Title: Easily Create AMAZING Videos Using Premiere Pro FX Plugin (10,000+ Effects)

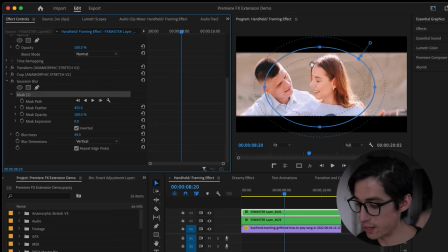4:04 So I open up Gaussian Blur and we see the mask here and we see it's very centered so what I would like to do is actually feather it further out towards the edges of the frame so that it's not so sudden the blurriness but then I would bring up the top and bottoms because I do like when that happens in my frames as well.
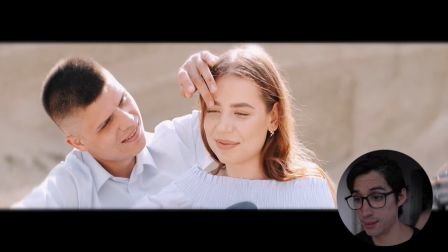4:23 And now you can see I've actually customized the effect to my liking and that's another great thing that I really love about Premiere Pro FX.
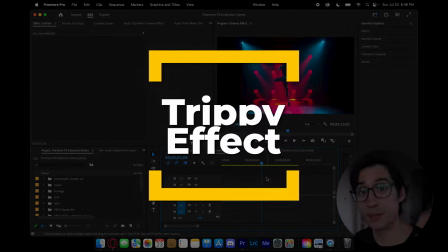4:30 Another cool effect I like is trying to make a dreamy look, either by softening the image or adding glitch.
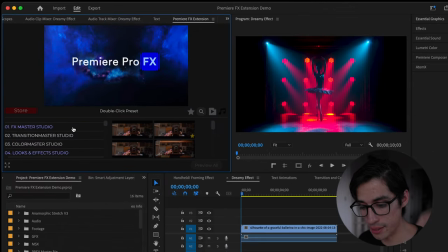4:35 Let me show you exactly. So let's open up Premiere Pro FX and under FX Master Studio, we actually have Dreamy FX. And the one that I thought was the coolest, especially because of how it distorts motion, is this bottom one called Dreamy Hyper Trip.
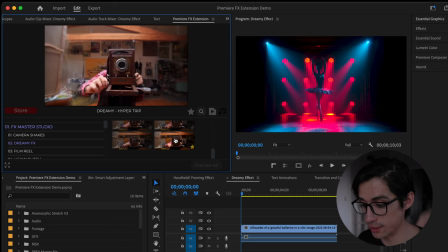4:50 Once again, make sure your playhead's at the beginning and then just double click.
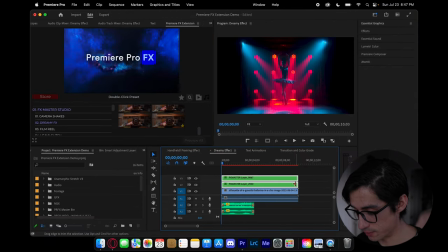4:53 And now I'm gonna extend this to the duration of the whole clip and simply hit play so you can see the effect that we've added. So as you can see in full resolution at 4k this effect is very taxing so what I can do is actually render this out or play back at a lower resolution.
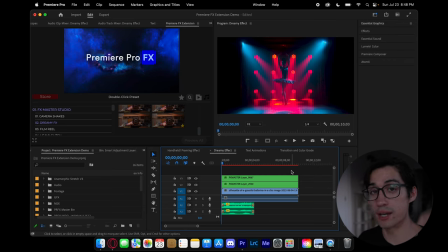5:11 For you guys I'm going to render out in full res so you can see on your screens right now.
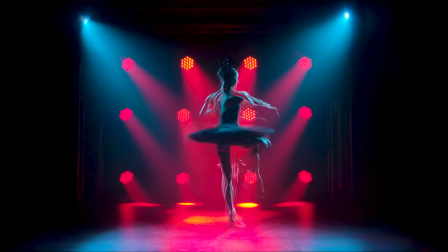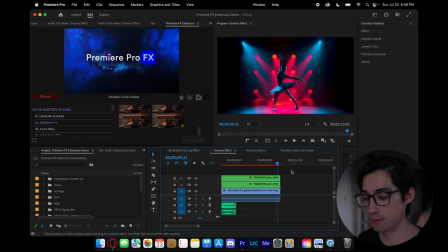5:20 And as you can see the movement of the ballerina during her motion really adds a weird trippy glitch-like effect with this effect.
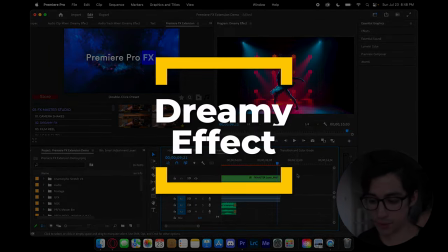5:28 Now let's say we want to create a more dreamy soft look by adding a sort of blooming to our image.
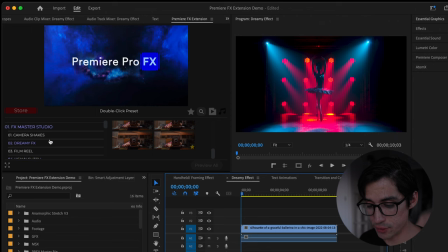5:33 I'll simply remove these off right now and if we go into looks and effects studio and under I believe it is glow I have one that I favorited because of how light it was
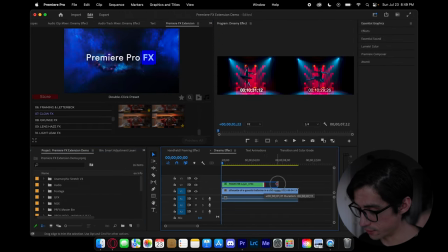5:46 and it was color light here. Let's double click extend it for the duration of my clip and then we can hit playback so you guys can see the full effect and you can see
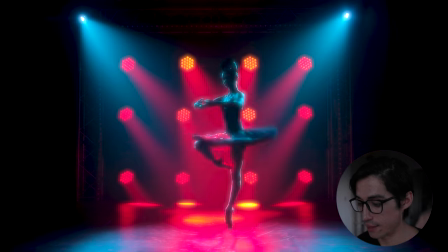5:55 there's such a haze and bloom around all the highlights and bright parts of the image that make it seem like we shot on some sort of either vintage lens or a blooming lens. I think this is a little too intense.
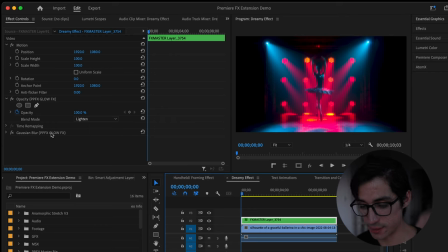6:06 So I'm going to go to effects panels, select the effect, and we'll see that we have the opacity here. And if I wanted to reduce the intensity of this bloom, I would drop the opacity to something like 50.
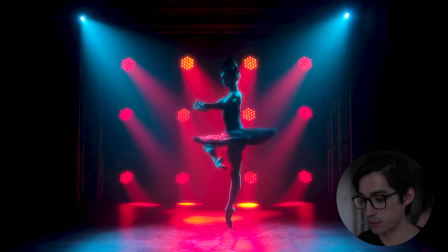6:18 And then if we look through again, you'll see there's still a blooming effect, but it's much more subtle and something that I would actually prefer using over 100%.
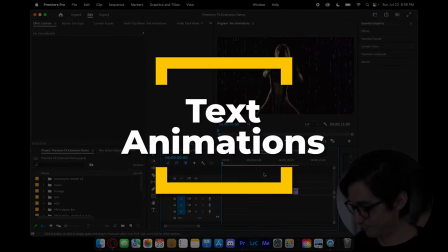6:26 Alright, now let's try some text animations. So let's say I want to do a text animation here.
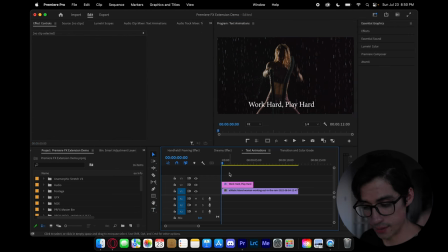6:32 I would actually start by typing my text. And now if we open up Premiere Pro Effects and go to the text animation panel.
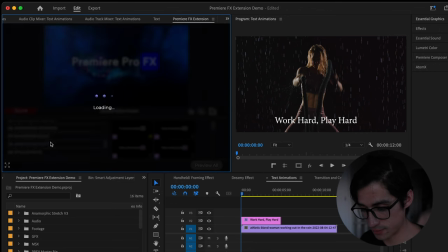6:39 And from here I actually like animation shift. So if you select the in animation you'll see that it applies.
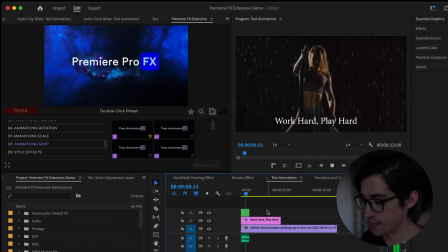6:45 But there will be a weird bug that will happen. So when we hit play you'll see that the whole effect applies to not just the text but
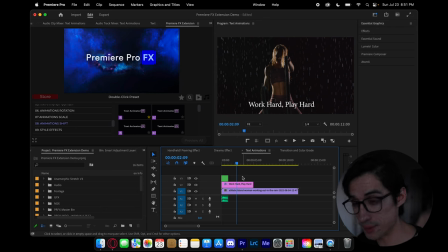6:53 to the video layer underneath. so how do you go around this what you really need to do here is actually apply
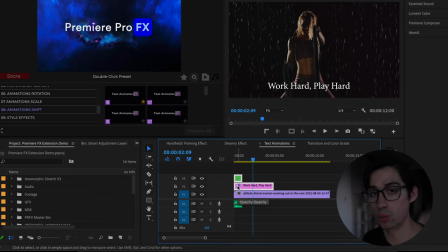7:00 a nest to the text and the animation so that they only work with one another so you're gonna have to right click here and
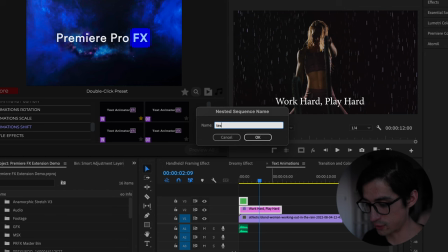7:08 go down and click nest and you call this whatever I'll call it text graphics and now when we bring the playhead to the start you'll see the video is
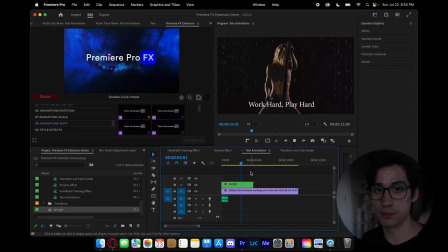7:17 still in full frame but then the text will slide in and up into frame and that's what you would have to do when you're layering these effects so that they apply to only the specific elements of the scene that you want them to apply to and that's animating text all right and last
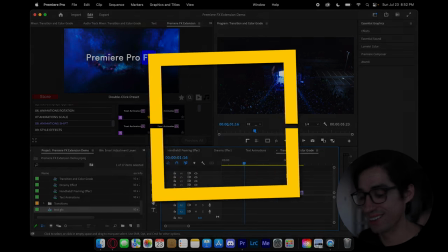7:33 thing I'll show you here as I'm losing light from the sun is transitions and color grade
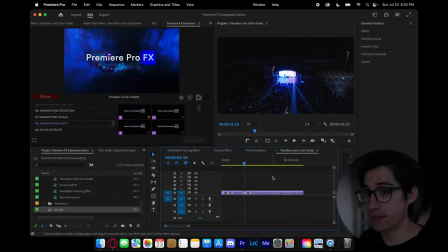7:38 so transitions there's so many the one I really like is this glitch transition
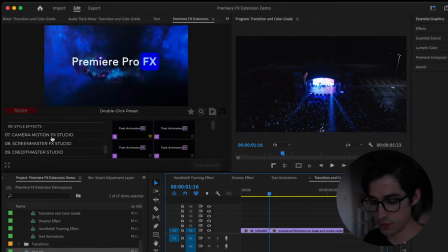7:43 which I'll show you if we go onto transition master studio and we go down to
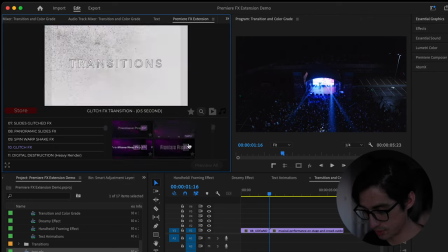7:47 glitch you'll see I already favorited one that
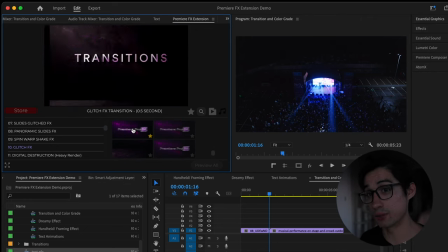7:52 I thought was a little more subtle and what I was looking for for this video clip.
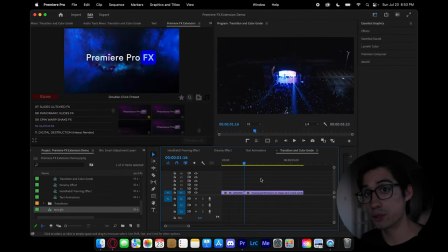7:56 Now in this case you want to make sure that the playhead is between the two clips you want the transition to apply to so in my case it is between this handheld shot versus this drone shot and now I'm ready to just simply double click.